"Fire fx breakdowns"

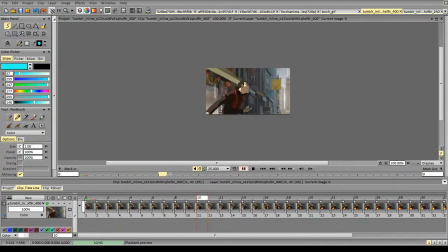[45:11]
Essentially, when you're dealing with huge amounts of fire, it is very much about the design of it and about the design of build-up, charging, and changes shapes. For example, in a fireball scene,
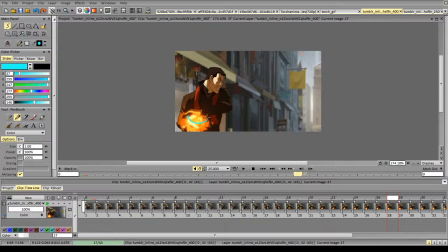[45:28]
it's important to keep it rotating and moving in some kind of way.
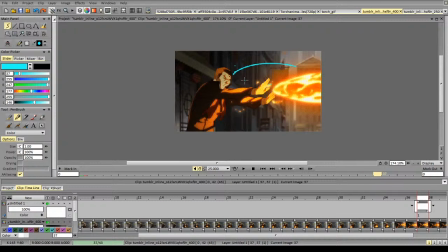[45:37]
For a stream of fire, it's important to keep the inner shapes interesting and to move them along the source, along the direction of the force. So this move forward, and again, they don't just move forward,
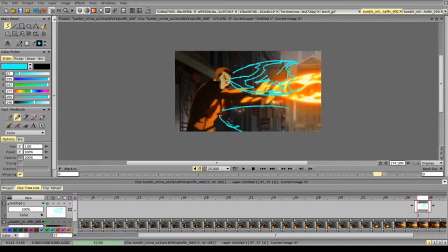[45:56]
the form changes, so you can see new mass appears. This mass changes its shape just a little bit to create something new. So this goes here, this one goes here,
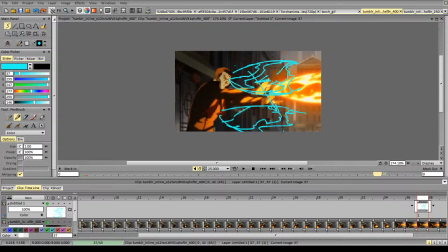[46:17]
and so on.
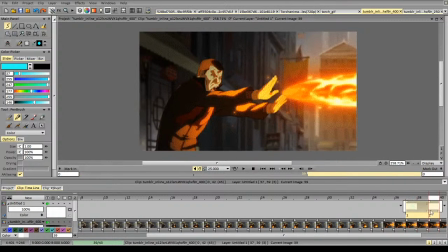[46:21]
In this example, we see this principle, but it's not a very long animation, so there is not much. So this part goes here essentially, this part moves slightly up,
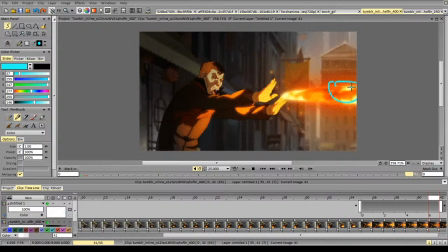[46:44]
these masses go to the right, and so on.
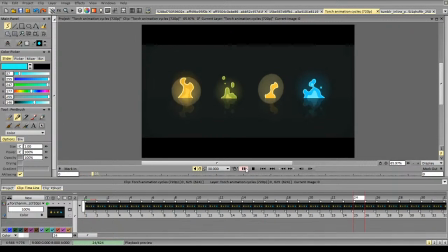[46:53]
So let's close that one. So these are Formatics Retrofish again, and they show the mass movement in its glory. So essentially you can make a lot of different fire animations and
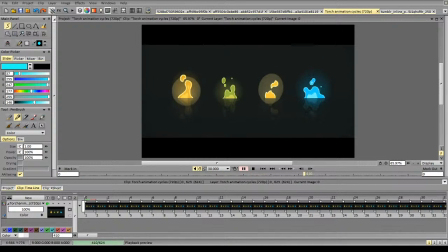[47:09]
look up very different styles of fire animation. If you keep some kind of characteristics of the fire, like the glow, the overall direction going up, and all that stuff, then you can
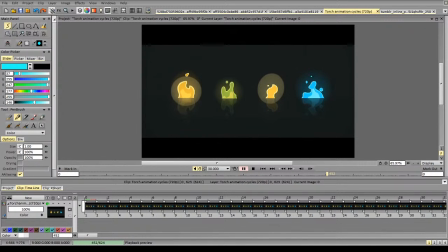[47:30]
essentially make it look like any scene or experiment the shapes in any ways. So let's switch up to Clip Studio again.
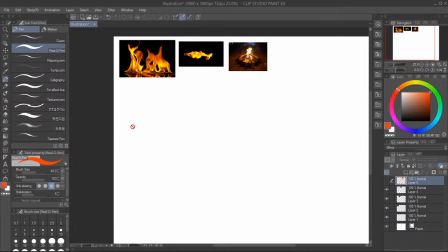[47:45]
I'll create a new layer and we'll talk about the designs of fire a bit.
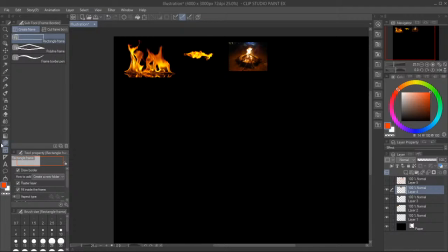[47:53]
So for smaller flames, there are different styles of fire, as I said.
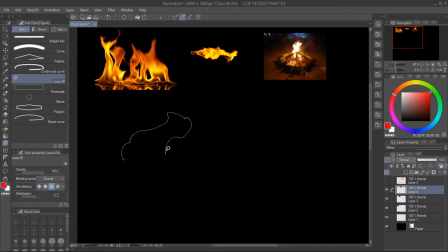[48:02]
So we can use this kind of shape, and the important thing is to choose which kind of inner layer we want.
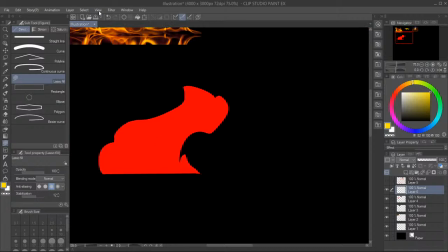[48:14]
So there are several types of approaches. So first is some kind of shape in the fire that's not touching the contours, and this just stays inside.
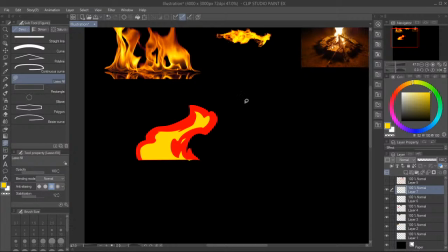[48:31]
So this is just one approach.
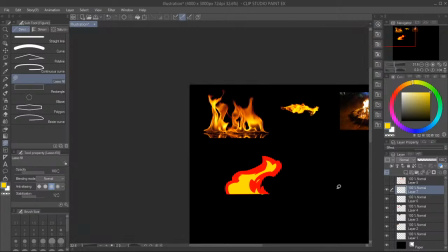[48:36]
It's quite stylized, and it's very useful for more flat fire animation.
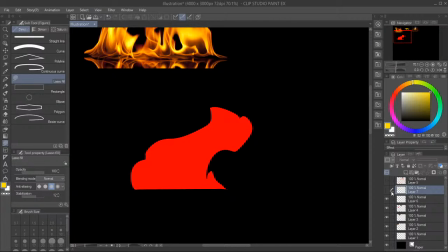[48:43]
So if we want to have more volume, we can create more complex shading and touch the surface of the fire. So for example, we can
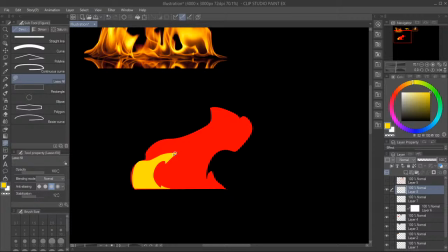[49:01]
infer the form, so this is more rounded, this will be illuminated,
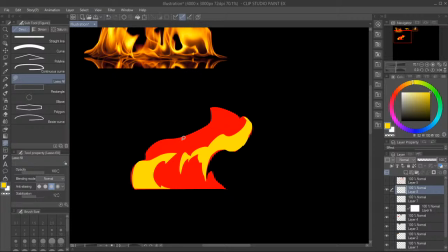[49:12]
and we're essentially creating the form inside of the fire that should mimic some kind of volume.